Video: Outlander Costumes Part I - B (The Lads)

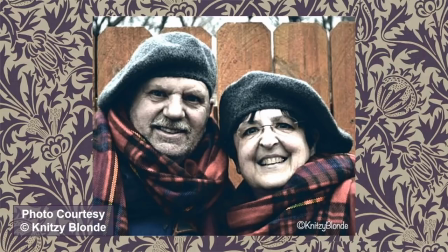[4:06]
In the meantime, I'll leave a link in the description to Sandy's Etsy page so you can check out all of her beautiful knits.
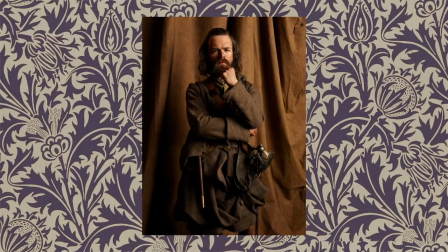[4:17]
Angus is such a great character, but his costume might be one of my least favorites. You know, to me, it's really flat. He's got the brown kilt, he's got a brown coat, brown baldric, brown belt.
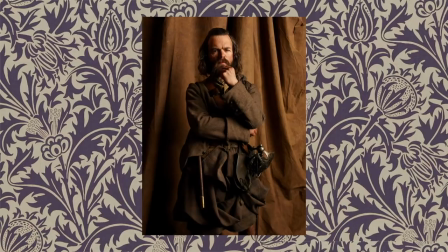[4:30]
You know, many of the lesser character costumes have so much more texture in them that I feel like it's a bit of an afterthought.
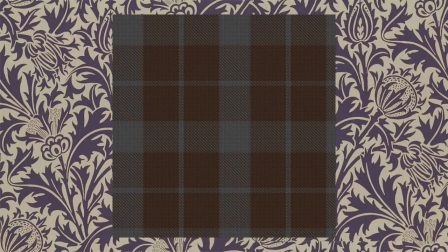[4:37]
I think part of the problem, as we stated before, is the tartan, and with his coat, the whole thing looks too monochromatic.
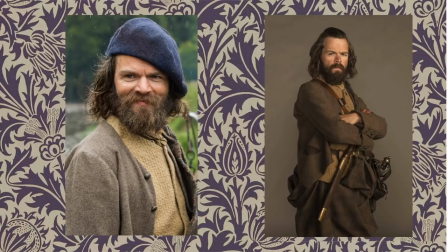[4:44]
His coat looks a bit lighter in this exterior scene, but quite honestly, the only saving grace is his blue bonnet. I think if they had added some mustard, like in his waistcoat, which already has this really nice texture, Or if they had added a brighter colored stock tie, it might have helped. I have no issue with its broken down nature.
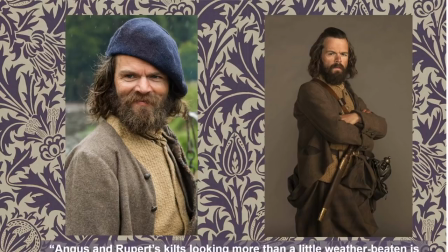[5:04]
As Brenna stated, Angus and Rupert's kilts looking more than a little weather beaten is absolutely accurate.
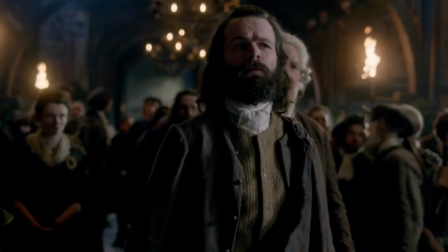[5:14]
This gathering costume is essentially the same, except that it's been cleaned up a bit and they've given him a freshly pressed cravat and a brooch.
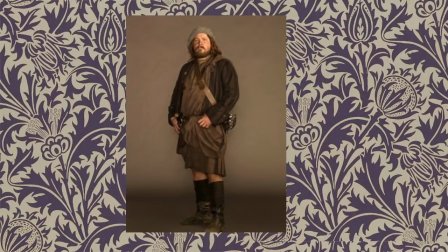[5:25]
Rupert's costume suffers the same issues as Angus, and as the two of them are often the comic relief, it would have been good to see something that differentiated them more. I really like Rupert's coat actually, but like Angus, it all sort of blends together when they aren't in broad daylight.
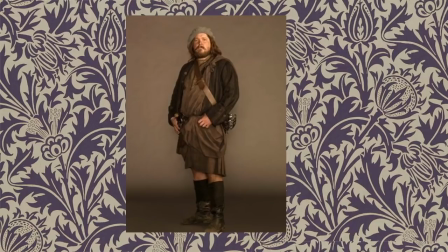[5:42]
Brenna says that the monochrome look is actually a very modern aesthetic. Minimalism wasn't a thing in Western Europe until after the French Revolution.
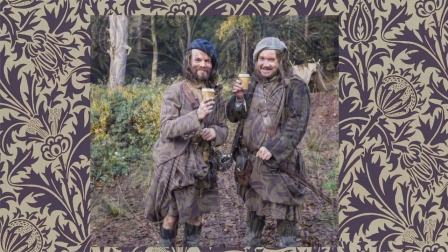[5:51]
And I'll add that it also appears that both characters knot their plaids rather than wearing brooches.
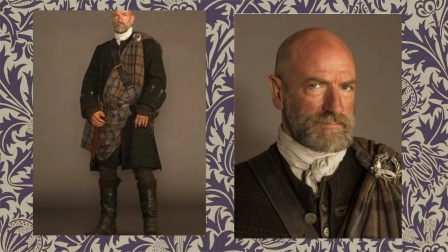[6:01]
In this studio shot, we see Dougal, who is one of my favorite characters, and here he wears trews with a Mackenzie tartan plaid worn over his left shoulder. The plaid is fastened to his frock coat with an annular brooch.
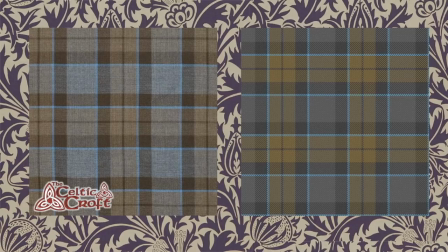[6:15]
On the left is the Mackenzie tartan from the Celtic Croft, and on the right is Gordon Kirkbright's original design.
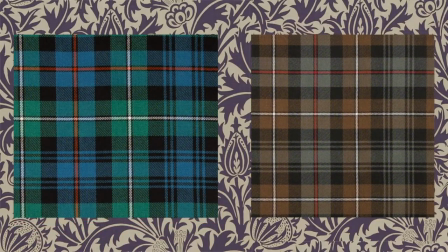[6:22]
Here are two examples of Mackenzie tartans from Loch Carron of Scotland. On the left is the ancient Mackenzie medium weight tartan, and on the right is the weathered Mackenzie medium weight tartan. Hunting and weathered tartans, as we've seen, are often more muted.
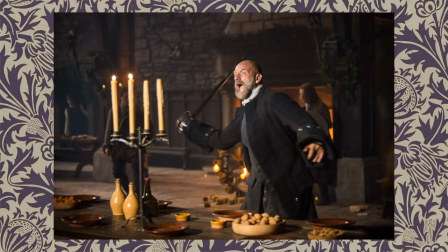[6:39]
Because he's wearing trews, Dougal's collarless frock coat hangs to just above his knee. The wool fabric is similar to Jamie's, with a very faint tartan pattern. The cuffs are quite large, like Ned Gowan, but more rounded, and the pockets and cuffs have silver buttons and bound buttonholes.
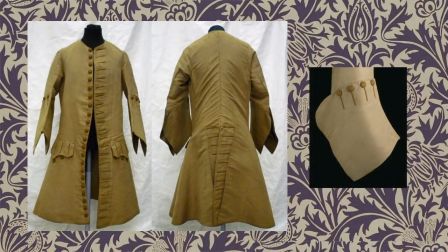[6:58]
According to the V&A, where this 1730s coat is in their collection, it states that the cuffs seen here were known variously as an open cuff or open sleeve. It would have extended well past the elbow in the deep curve shape fashionable at the time.
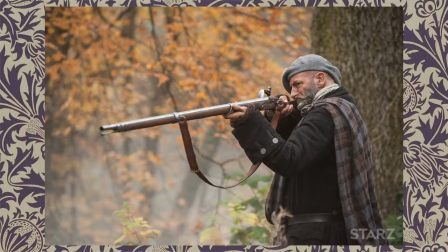[7:14]
Dougal wears a grey bonnet like Murtagh and Rupert, and knitwear cuffs just under his coat. Brenna has stated that the knits are far too chunky for the time, and we'll get more into that when we look at the women's costumes. But Brenna did question, what would men have done to keep the draft from entering those oversized cuffs?
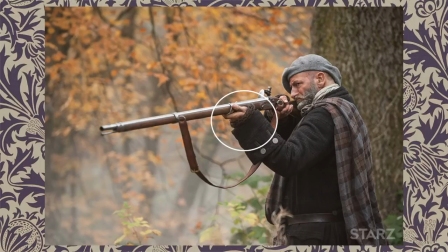[7:33]
And it's also possible that Dresbach, like I stated before, had to come up with some way of keeping the actors from freezing to death.
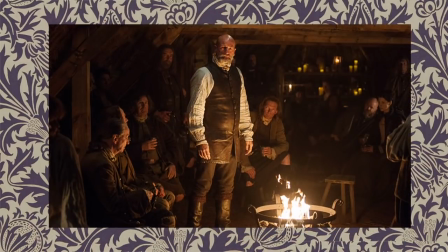[7:42]
Here's Dougal without his coat. I'd mentioned that a man would never take off his coat unless he was doing manual labor, but I think in this case, it's largely to show the character's theatricality in the scene.
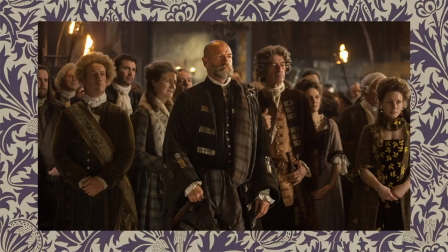[7:55]
In my humble opinion, Dougal is the sharpest dressed man in the room during the gathering. His coat is just gorgeous, and I love the way the plaid is wrapped up. By the size of the cuffs, it looked like Dougal would have had his coat for some time because it's in excellent condition, like he only takes it out for special occasions.